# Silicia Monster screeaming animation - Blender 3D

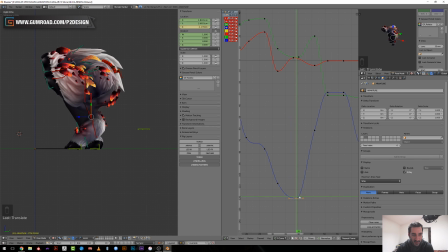71:26 I should be going down, so that's more down, lower, let's say, lower, raise, and it should go lower again a bit,
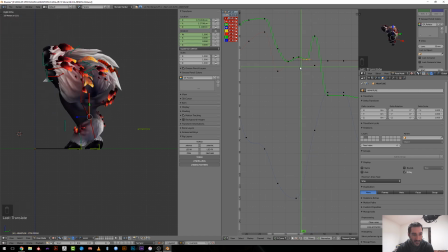71:44 like, yeah, and then push. You see it's subtle, but that looks good. And push, yeah, I like it. So the forward motion is too fast also.
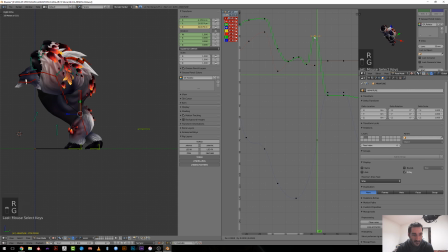72:04 So I will rotate this one. So let's see how it looks. Oosh, yeah, I like that. You see, we have more this sense of weight on when he put his leg backward. Okay.
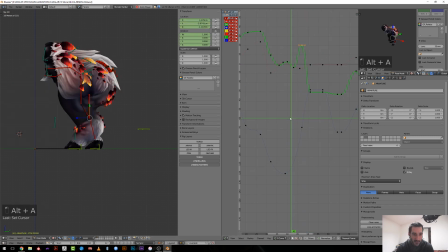72:25 Then he will rise. So he has already, okay, it's the movement where he will slam currently, so yeah, don't know, should be like in the air a little longer.
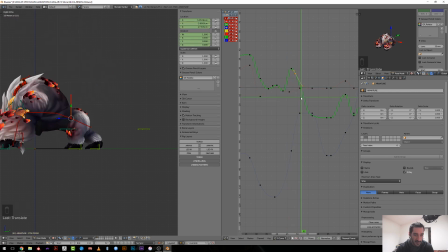72:49 And now here we need a faster movement, very fast movement. Bah. And also he's moving forward too early here.
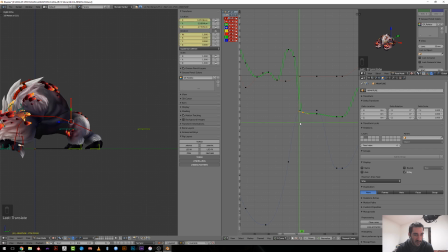73:06 You see, it's weird because when it goes down, there is no more forward motion. So I will offset this. Yeah, that looks better. This could be a bit further though.
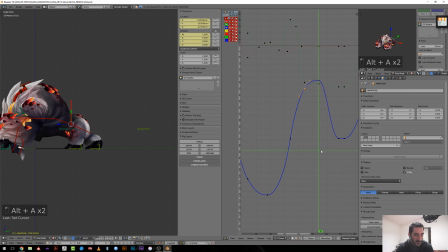73:28 Yeah, looks better. Okay. And so here we need, I think we need it to stay in place for a longer period of time.
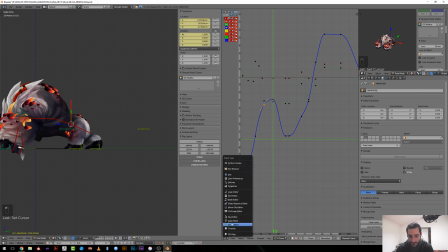73:40 So let's select this in the timeline and let's offset again those.
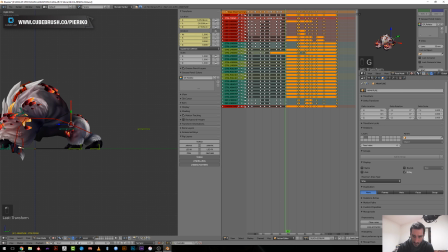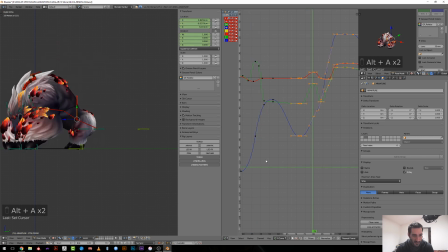73:58 Yeah, that's better. Even the sliding motion here looks, even without any polishing, looks more interesting. So the idea here is that he goes way down. I can get rid of this key,
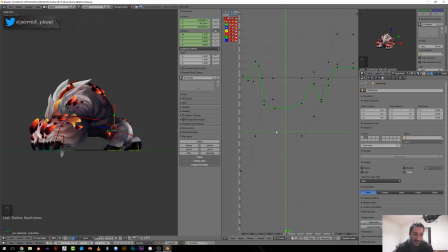74:16 and he will slide backward, like he will pull his hand back. So currently the hand here are moving too early, and that's a bit disturbing.
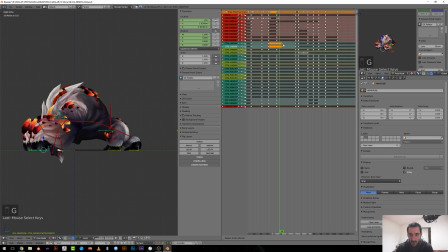74:29 So I will just offset those keys a bit, just to help me figure out the movement. Yeah, splining, a little splining. It's not like a little splining, it's not like it's adding something,
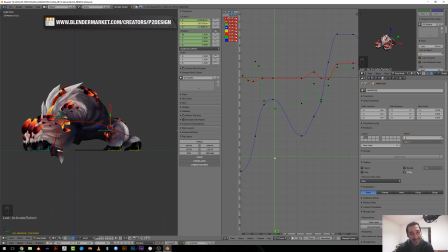74:49 it's like you must spline your curves. So the idea is that you will try to really to rush backward. So I feel like this could be further.
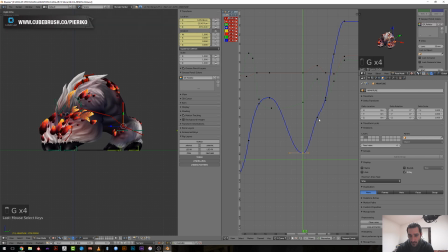I haven't seen the animation yet here, but I feel like that's too slow. Yeah, that's better.